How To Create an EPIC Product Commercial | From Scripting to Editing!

When I got my tennis shoes in the mail a few days ago, I decided to make a spec ad because I've been watching these videos from creators like Batch Visuals and they look incredible. So I wanted to try out the speed ramping technique in a product video, and this is how it turned out.
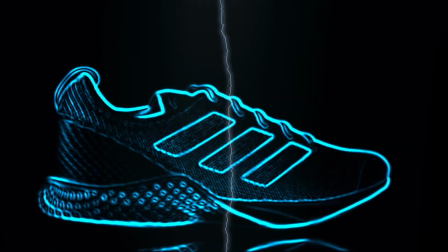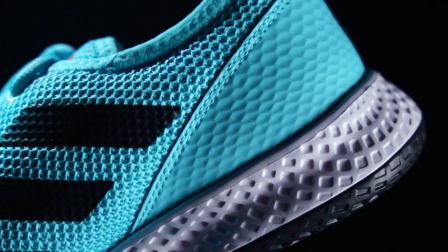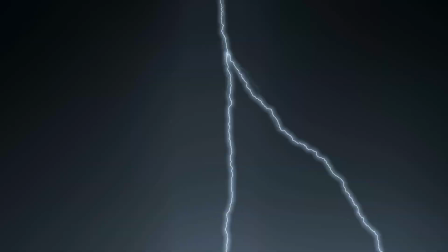In this video, I'm going to break down how I filmed and edited the product commercial you just saw and share with you some of the tips to help you make better product videos.
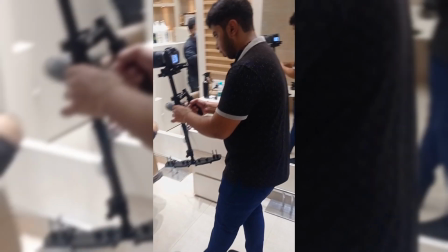I have created chapters in the video in case you want to skip ahead. First, I planned out the entire video and created this short list.
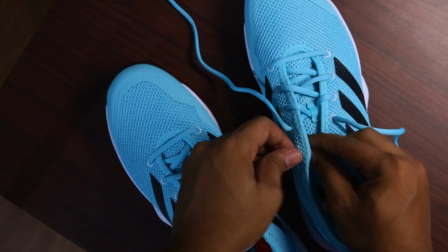0:53 Then I prepped the product, and by prepping I mean properly putting in the laces and putting a few pieces of foam inside so that the shoe maintains its shape. Then I cleaned it up, and now we can start with setting up the lights to get the first shot. The setup here is really simple.
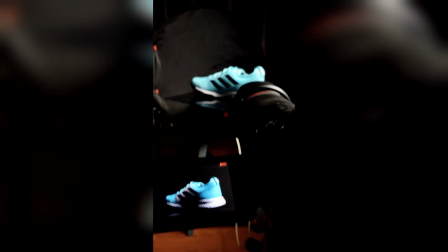1:06 I have the shoe on a black acrylic sheet as I need some reflections on the bottom in my shots.
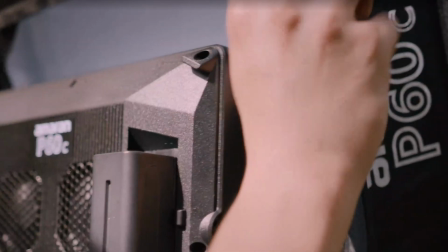1:11 To light this scene, I am using an Aperture P60C with a softbox and a grid so that the light doesn't spill on my background.
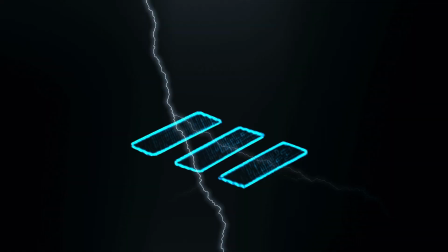1:17 Now let's get a few rotating shots because we will be creating this shot, and this one from the same clip.
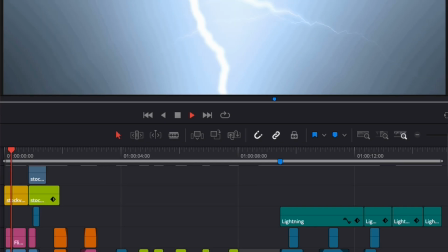1:26 And I'll show you how when we get to the editing part, so please stick around till the end. Now let's change the lighting setup for the next shot.
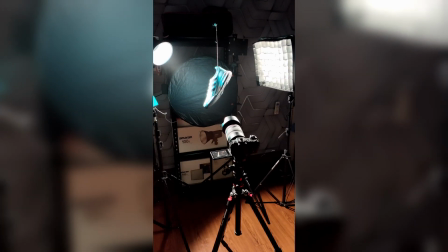1:32 Here I have the shoe hanging from a thin string,
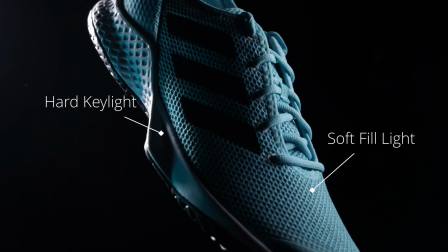1:34 and the way I have decided to light this is I want to have a really prominent contrast that makes this scene look not as flat as the first one, because we do not have anything going on in the background or the foreground. It's just a product and a dark space around it, and if the shot doesn't have any depth, it won't look good.
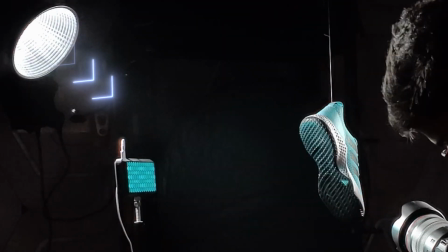1:50 So to make it look a bit more three-dimensional, I am going to have a very harsh light coming in from this side, and for that I use the Amaran 100D with a standard reflector.
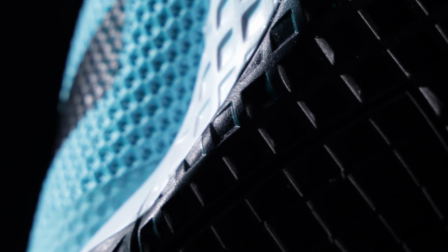1:57 This light will create really prominent shadows and texture, as you can see in this shot. One of the best things when working with products like this is that they are not reflective, so you have a lot of options when trying to light them, as opposed to working with glass objects or other glossy products,
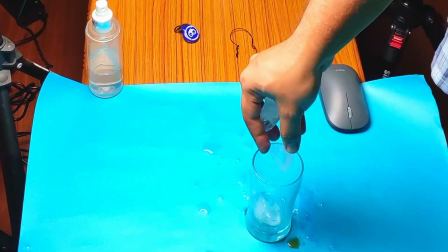2:11 because you have to be really careful when lighting them to avoid reflections and harsh highlights or shadows.
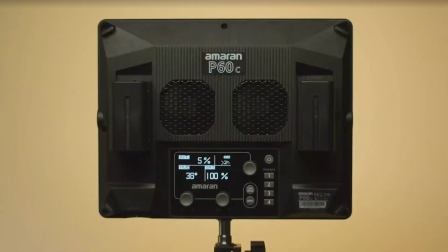2:16 To light the other side of this product, I'll be using the Amaran P60C with the softbox again as a fill.
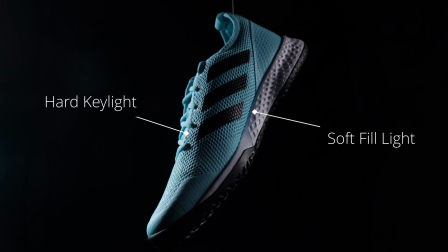2:21 This will create a soft light on the other side, creating this contrast using the shadows, as you can see here.
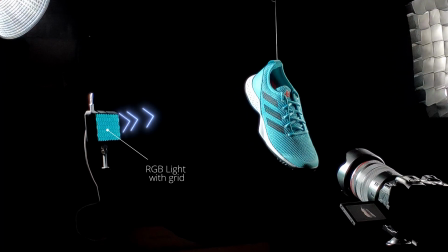2:26 And now let's add one more light, which is going to be this Vizim Pocket RGB light. I'm using this to light up the edges and create a separation between the product and the background. We are all set to start shooting now, and I'm going to film everything handheld as we need a lot of different kinds of movements in these shots.
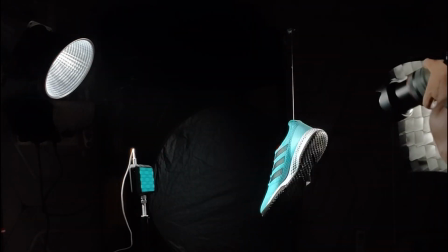I filmed all of this in 60 frames because we are going to slow it down in post. Now that we have covered the shooting part, let me break down how I edited these clips to create the final commercial.
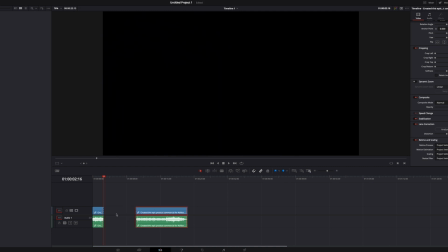2:57 For the first shot where the three stripes of the shoe appear, I took a frame from the clip where the stripes are properly visible and used the masking tool in the color tab to remove them from the clip.
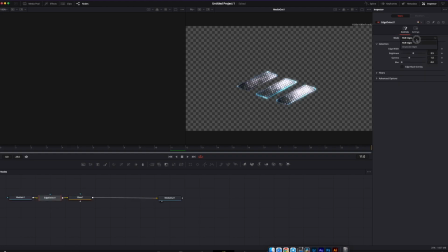3:09 Then I created a compound clip and brought it into the Fusion page. Now we need to add an edge detect and a glow node and adjust the settings so it looks like this. By the way, I'm not talking about the editing part in detail because it would make the video really long. However, if you would like to watch a more detailed video on any of these parts, then please leave a comment down below and I'll make one for you.
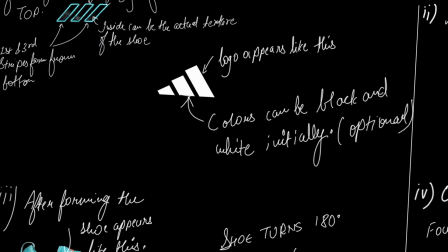3:28 According to my shortlist, we have the part where the stripes glow, and now we need a part where an outline of the shoe appears around the stripes.
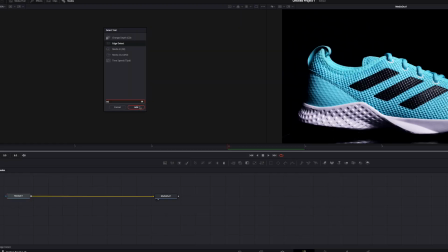3:34 So for that, once again, I'm going to take the rotating shoe clip and add a speed ramp. And I'll repeat the same process of using the edge detect and the glow in Fusion tab. Remember, it's important to keep the edge detect and the glow settings same for all the clips so that they can match.
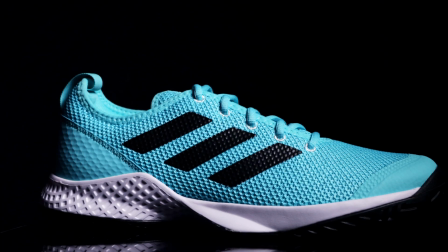3:47 I made this into a compound clip, and where the glowing edge clip ends, I am going to attach the clip of the shoe rotating to create the effect that it formed out of an outline.
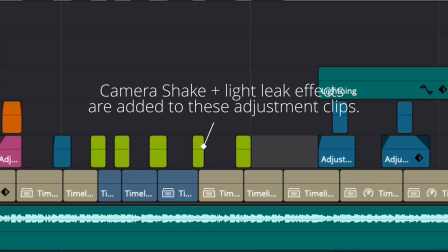3:56 I added a speed ramp, a camera shake and a light leak effect to mask the transition of the shoe forming out of a glowing outline.
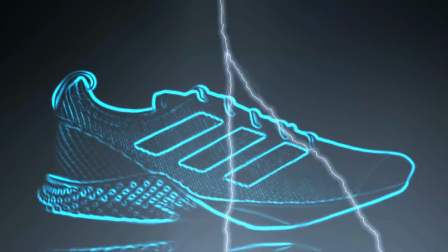4:02 I also added a lightning effect overlay that I downloaded from VidEasy, as it brings all of these shots together. We are done with the intro part.
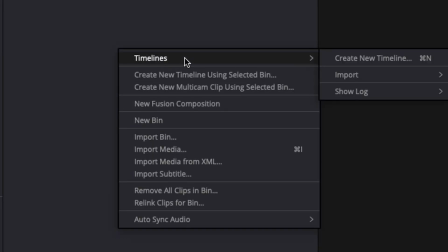4:09 Now let's start creating the rest of the ad. I created another timeline in Resolve and set its frame rate to 60 frames.
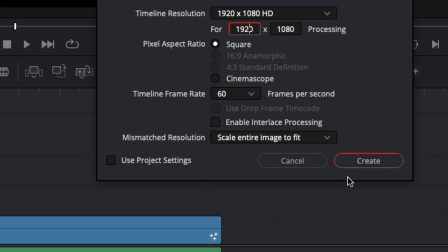4:15 Because we also shot the handheld clips at 60 frames, we'll slow them down in that timeline, since this one is set to 24 frames. We now have to create a transition from the shot of the shoe being horizontal to vertical.
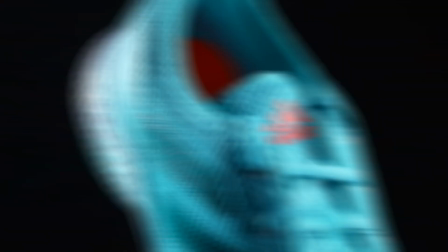4:26 And to hide this transition, I'm going to try to use the motion in this shot. Let me show you how.
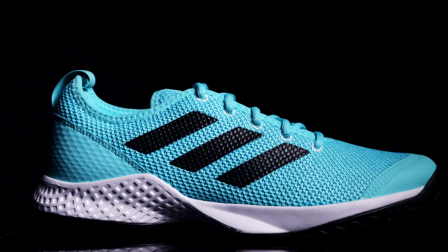4:31 The first clip ends when the shoe partially fills the frame and it's turning left to right.
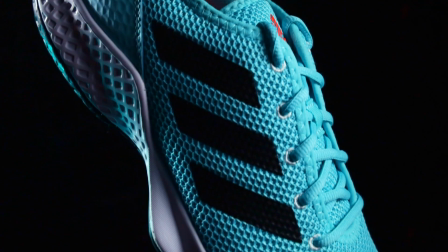4:36 So I need a clip that starts the same way and has the same motion. And I think this one is going to work if I just reverse it. This is why I shot it from so many angles and used so many different takes.
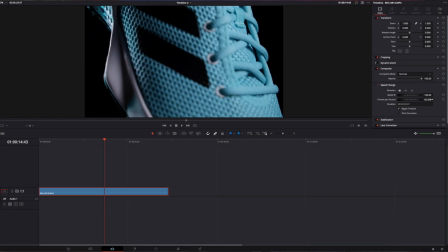4:47 I am going to slow down all of these clips in timeline 2 from 60 frames to 24 frames, and I am also going to stabilize them.
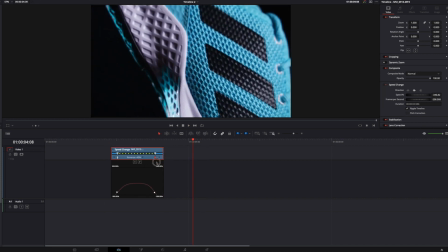4:59 Then I'll bring them back in timeline 1 and do the speed ramping, add a color correction and add some other effects. After speed ramping and color correction, it looks something like this. Now I'm going to repeat the same process with the rest of the clips. I will try to match the angle and the motion of the first clip to the next one, so it all seems like one smooth shot. On the points where the transition happens, I'm going to add a layer of adjustment clips that will have motion blur to hide it.
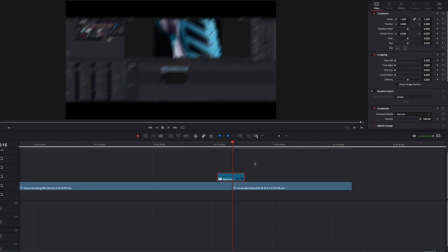5:29 This will help to create a smooth transition effect. I'm adding keyframes to the adjustment clip so that the motion blur is highest when the transition happens.
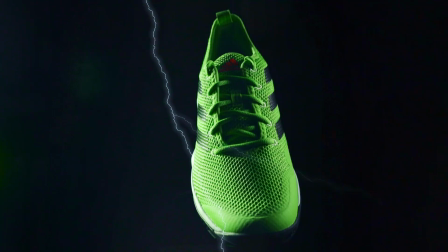5:37 Now for the last part where the shoe changes colors, I took a clip of the shoe where it was just suspended with the string and rotating.
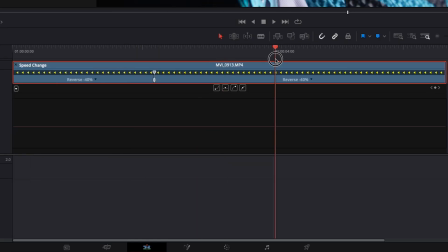5:43 Then I removed the string using DaVinci Resolve's wire removal and added a speed ramp. Then I made a copy of the clip.
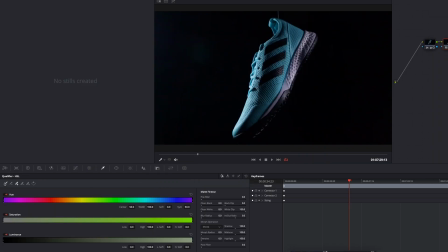5:50 Then in color tab, I added a serial node, selected the blue color and changed it to green.
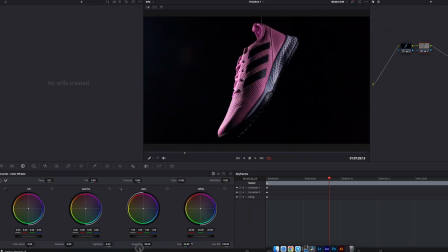5:57 Since it is going to be visible for a very short while, my selection and color change do not have to be perfect. This is how the shoe changes color from blue to green and then to red as I repeated the process one more time.
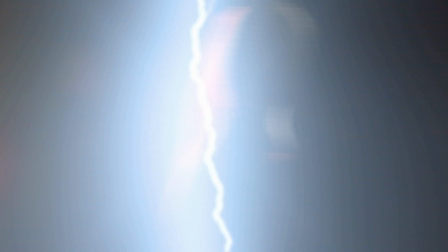6:08 Again, to cover it up, I added motion blur when the shoe rotation starts to speed up. This is the last part of the edit, so I brought back the lightning effect overlay once again. The commercial ends in the same way as it started with the 3 stripes that are in the Adidas logo.
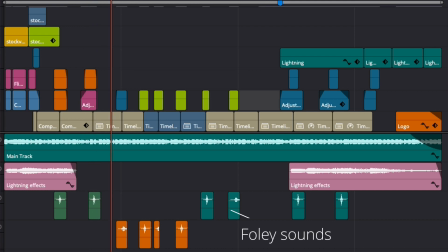6:21 Then I just added some Foley sound effects such as lightning and the whoosh sound when the transition happens to help sell it. If you found this video helpful, please leave a like and subscribe to watch more videos like this. A big thanks to all of you who watched it till the end. Here is another video where I break down another commercial that I created. Hope you enjoy it. I'll see you again soon. Have a great day.